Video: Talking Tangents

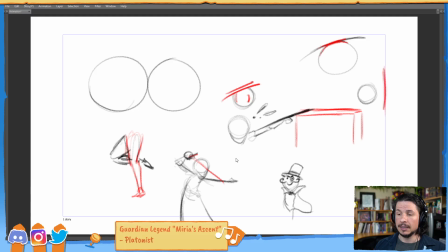[12:22]
That's not good, especially when we want a clear focus. So what you can do is imagine this invisible line of where you want things to be focused on. We want the focus to be right here. A little red nose now.
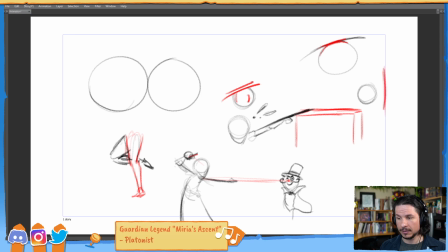[12:36]
So the one hand is lining up there, and then we draw another line there. Now, technically, this could be considered a tangent, similar to this one over here, where we're creating a line connecting things, but it's an invisible line.
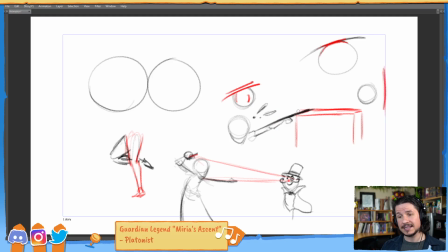[12:56]
But in this case, it works well, because what it's going to do is it's going to draw the attention of the audience directly where we want them to look. So just by doing this,
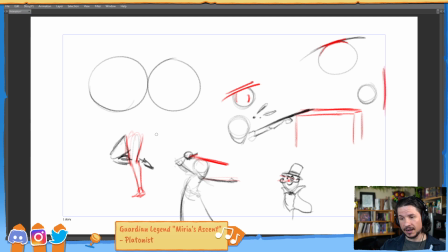[13:09]
the pose is similar to what we had before, but now when the audience looks at that, they're going to follow it. So even if they look at the foot, it'll lead their eye up and then through to the character. If they look at the sword, their eyes are going to be drawn forward to the character.
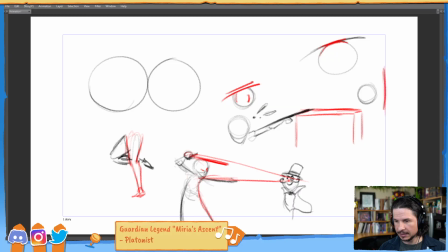[13:28]
If he's looking at the guy, it brings it all there. All the lines are pointing to that character. Maybe he's got his leg up. Maybe it's kind of a kung fu martial arts thing.
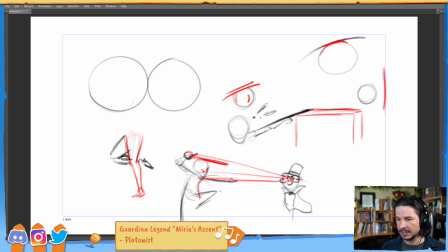[13:44]
Well, I can use that as well, where the knee points towards that. It doesn't have to be exact, but kind of get in the general direction. And then the other foot, instead of just kind of pointing out here, if I really want to push that graphical element, maybe it kind of points back here.
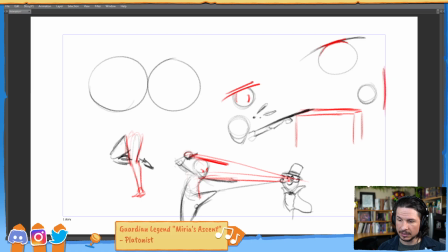[14:02]
The reason, now it points back to the other foot, which brings our attention back up into the point. So everything is leading back to this point right here. Anywhere we look at pose A, it brings our attention over to the villain.
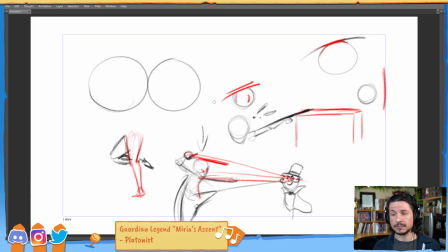[14:22]
That's good. Now, you don't have to go this far. Not every pose has to have every single element leading into the next one. But as long as you make sure that the main ones are there, in this case the sword, or the eyes, the point,
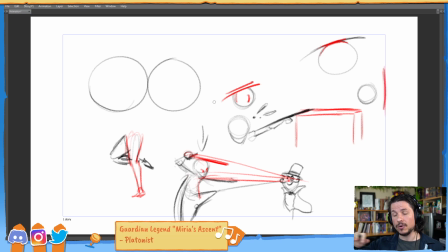[14:39]
those should really be focused on bringing the attention over to where we want the audience to look. So that's tangents kind of in a nutshell. It's usually a bad thing, because it creates an optical illusion of
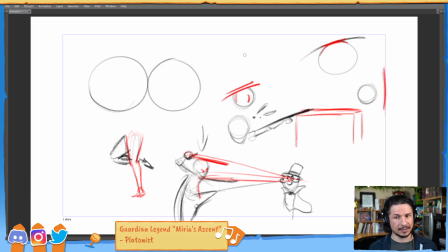[14:59]
complexity or oversimplifies things to the point where we lose track of what they actually are. Another just kind of, this is not really a tangent, but another offshoot of this is the line complexity.
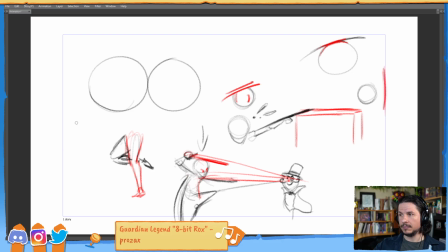[15:17]
So you see this often when you have a character with clothing or with like tattoos and stuff like that, and you're trying to line things up, where you might have, let's see how I want to draw this.
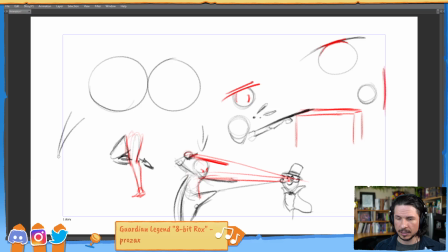[15:33]
Let's say you have an arm coming through here, just very basic arm here. And Sue Harrod, hello, how's it going?
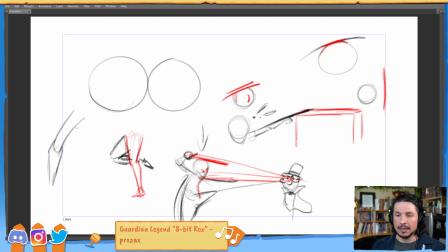[15:49]
Let's say you've got an arm here, and you've got the body next to it. So how do I want to do this? Okay, so let's say you've got the body here, so arm and then the body there. Well, you'll notice that we get this T shape.
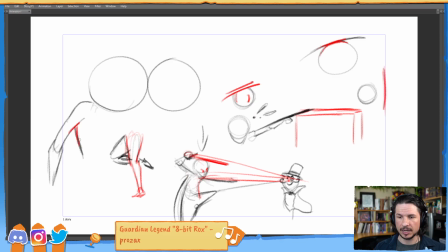[16:09]
This T right here, this overlapping T shape, is actually a really good shape to have. This creates the feeling of depth in a pose. So for example, if you have the body like this and then the arm just comes out like this from it, this looks fake. It looks flat because we don't have depth.
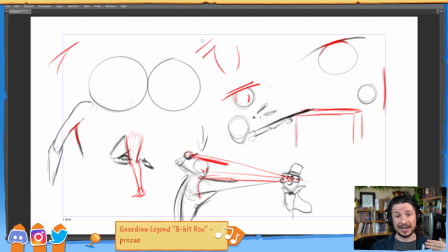[16:28]
We don't see what's in front or what's behind different shapes. It's just everything lining up. It's the problem with why stick figures look so flat all the time, is because there's no room for overlapping shapes.
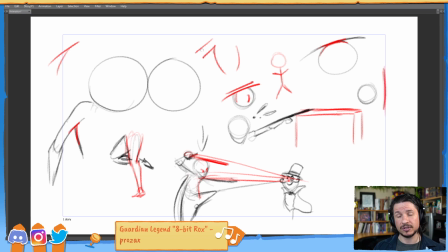[16:43]
It's just lines sticking out of lines. So to add depth, we create that little T shape. This visually shows us that one thing is overlapping in front of another.
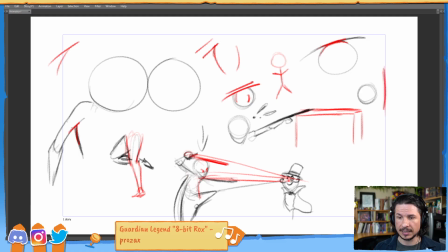[16:59]
That's good. So let's say with the body here, it looks like this got a big head. We want to keep adding things. So for example, let's say we want to do a little bit more anatomically correct.
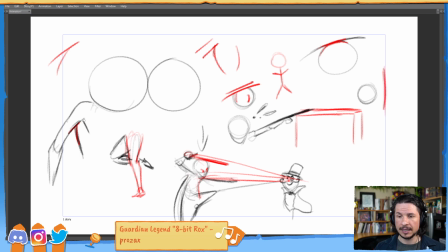[17:14]
So you've got the pectoral muscle here, which then overlaps over the arm right here. So what that's done is it's given us another T. So we've got that one there, and then another one here.
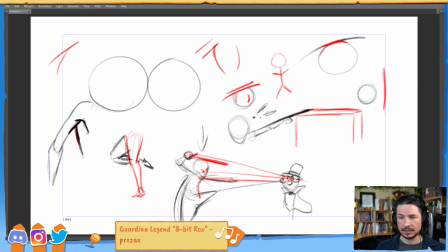[17:27]
And then this is what gives you the armpit. Is those shapes right there, and then you have the form underneath there. Okay, now you've also got the deltoid right here. That'll overlap the pec muscle, so we get another T right there.
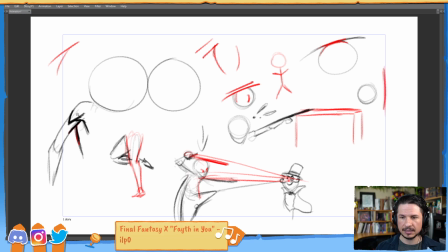[17:45]
You can see how we're starting to get all of these little shapes through here.
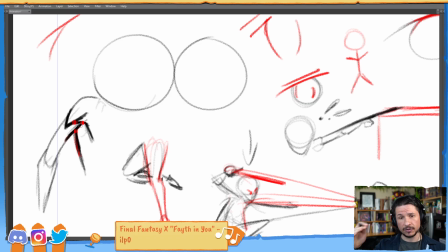[17:51]
Right there, right there, right there. These overlapping forms. It gives depth to the shot. The problem is when these get more complex. So that T shape, the 3 lines coming in, it's 1, 2, 3.
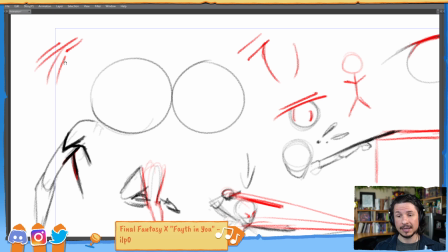[18:11]
That gives a nice feeling. If you start increasing that, it gets too complex.
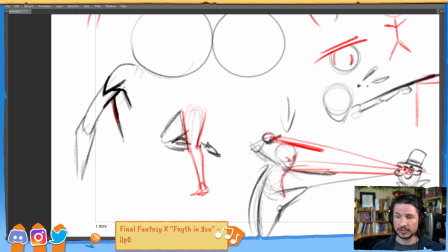[18:18]
We can't focus on things anymore. So for example, let's say there's a background element. Maybe the character is wearing a cape or a shirt or something. And you've got this other line that comes in right here. Well, now we've got 1, 2, 3, 4 lines coming into one point.
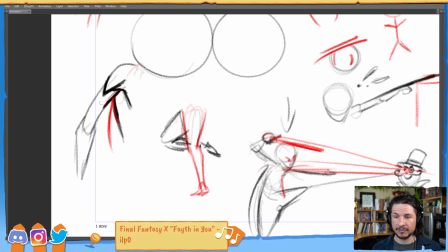[18:36]
And what if there's another line, maybe from, let's say they are wearing a t-shirt. Let's kind of get rid of that. They're wearing a t-shirt, and then the line of the t-shirt lines up here as well. Now you've got 5 lines all leading into one point. This is not good.
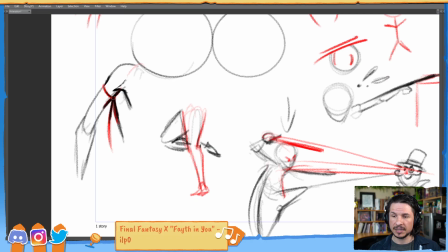[18:55]
This creates a lot of visual confusion because it's just bringing all of our attention here. We don't want to be looking at this character's armpit. That at least usually we wouldn't be, unless it's crucial to the scene.
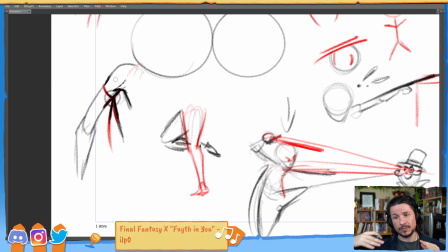[19:11]
But because all of those lines are converging onto one point, it draws our attention to it. As humans, it's gonna bring our attention there. So we need to make sure we offset things. This is another form of tangent.
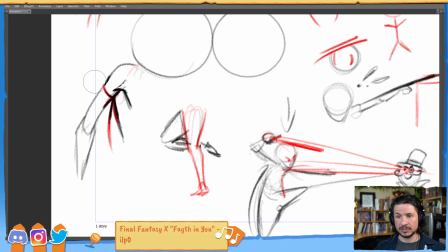[19:26]
So instead of having the sleeve line up where it would go to that point in the arm, we would push it here. Now it's offset. Maybe this cape or background element, we push that so that might come down over here.
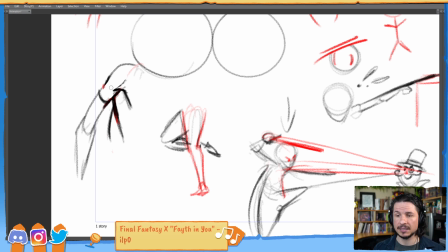[19:45]
Fixed. We just offset the lines a little bit, and now we're just keeping those nice T shapes, those 3 lines. Technically, you could count it as 2, but it's 1, 2,
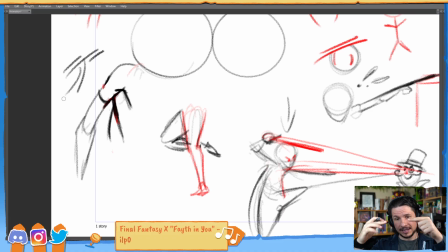[20:00]
3 point, 3 edges coming into 1 point, right there. Nice and clean. And you have this in modeling as well, in a sense. So when you're doing modeling in Maya, you want to avoid having
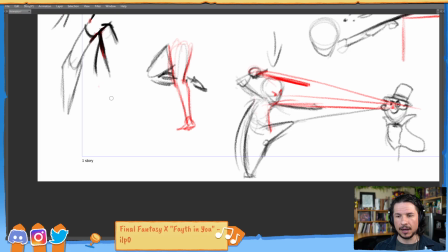[20:19]
polygons or points on your model where you have too many edges coming into 1 point. It creates this very complex setup that pinches when you start trying to model or rig or sculpt things.